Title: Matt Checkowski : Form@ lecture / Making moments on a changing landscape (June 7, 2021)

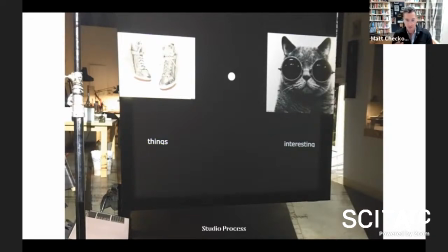(32:21)
Like the idea of rising up and finding this moment in the middle where we have this inflection point of translation where we, as humans, there wasn't going to come from just one image or two image at a time based on what we were learning. um but as we began to widen the lens
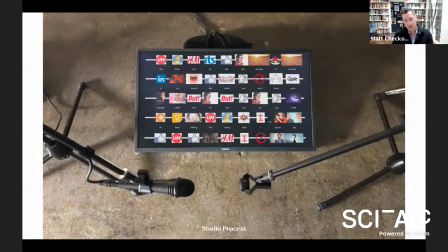(32:39)
and we began to i guess in a way let this stream right so let the flow of information go beyond just one at a time um we began to see you know we began to use more words across so we began to see what it would do more globally um we began to
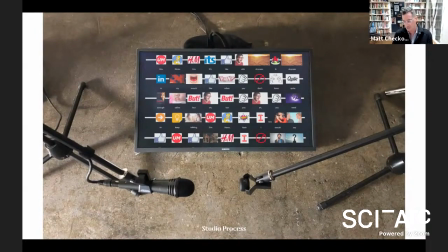(32:56)
understand it in a new way and this is just an image from inside the studio where we're using a microphone um to pick up um a speaker of sound of words that were that we were speaking um you
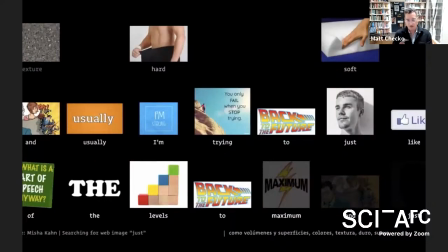(33:10)
know sometimes you know it as the stream was happening and this was flowing by you you know it would be funny and profound and sometimes door just became justin bieber um or there would be broken links for seemingly simple ideas like something like we would all find pre-universal in regards to
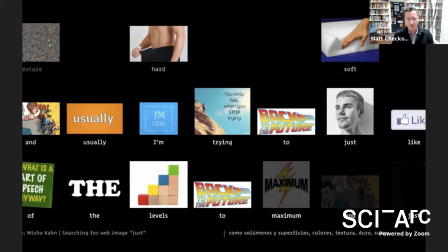(33:29)
an image or the the software couldn't find it for some reason um or sometimes it would get hung up on one image over and over again and in the context of the exhibition where this was running every day like for weeks you know
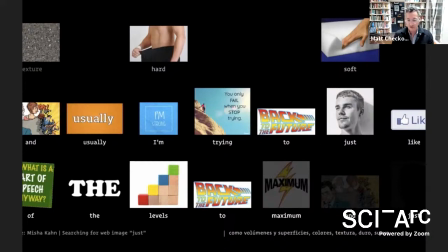(33:41)
it would use the upcoming movie poster for the movie it for the word it every time somebody said it and it would not get off of it um and it began to sort of reveal the threads of of sort of how we communicate and get tie into some ideas around what
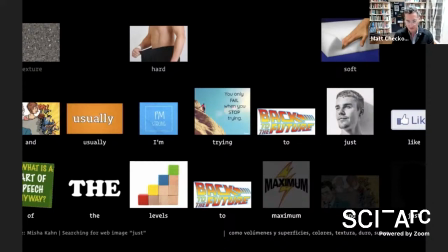(33:59)
actually make us human right a lot of those things are things i think that um we could be criticized for as human beings um sometimes it moved fast sometimes it moved slow sometimes the images were funny sometimes they were serious um but when viewed in motion like you see here
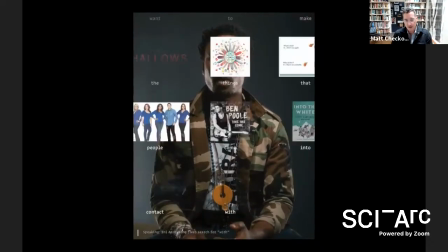(34:17)
it really captured this humanity that translates broke through the screen um in a way that
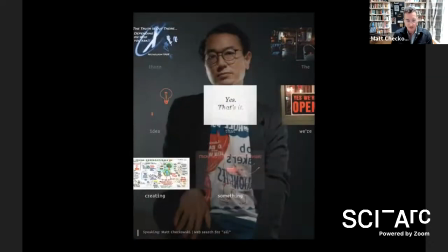(34:27)
felt unique and and began to sort of move past what was happening
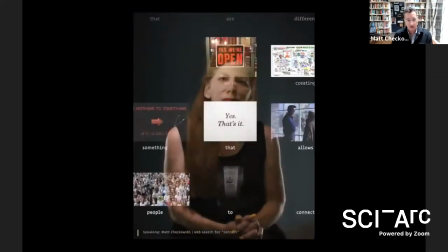(34:31)
when it was single images and began to feel like a stream that we were standing in the middle of
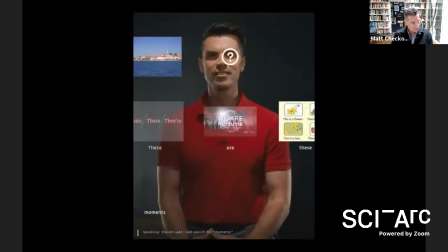(34:36)
there are these moments where you come into someone's life and
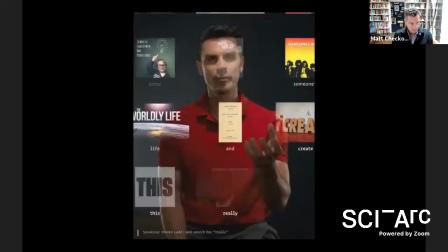(34:40)
create this really special moment and so this is some of
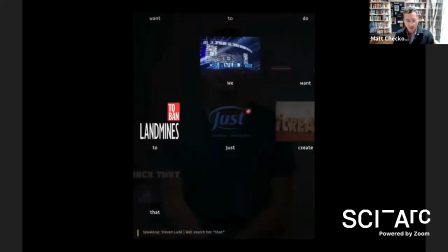(34:45)
the interview footage that we filmed that we were using as the source material for
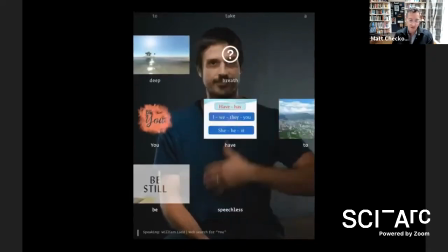(34:50)
the translation and this is how it came to life in the exhibition um
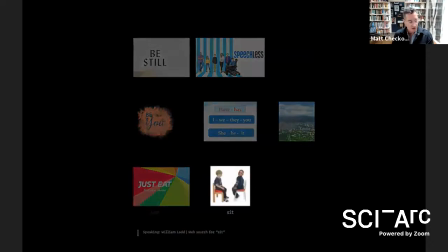(34:55)
as opposed to having an open mic um the study used
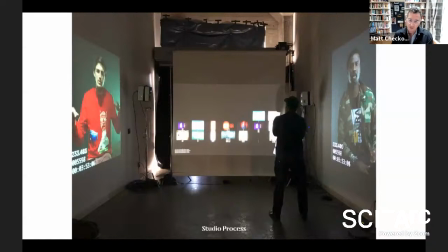(34:59)
basically a seven minute conversation that i had filmed on loop um and the reason that was interesting was because we could take the same set of words and the same conversation that took seven minutes across six different designers um and play that on loop and see how the translation evolved over time um
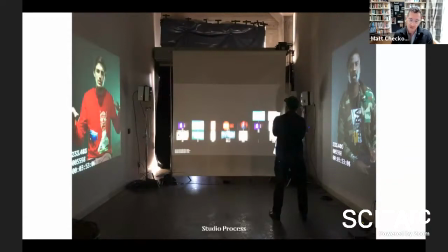(35:19)
i think the game really changed for us the moment we exploded the layers um and we began to think about it as that physical space that we were searching for early on we're on the left of the screen is a person on the right and then in the center literally where this stream is spanning the space um you're getting the stream of of of words being translated
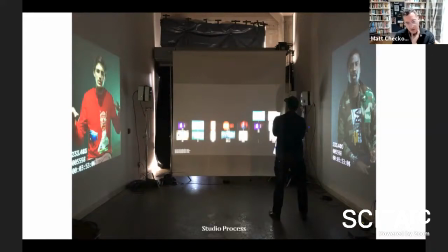(35:38)
in front of you so you stand there and you're hearing it come out of their mouths as it forms on the screen.
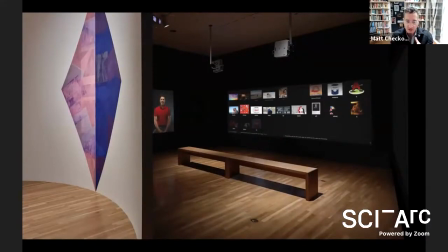(35:47)
I think that's really when everything changed for us. And we created an opportunity not just to sort of engage with this intellectually, but to stand outside of ourselves and witness these sort of stories that we're telling ourselves in a way, right?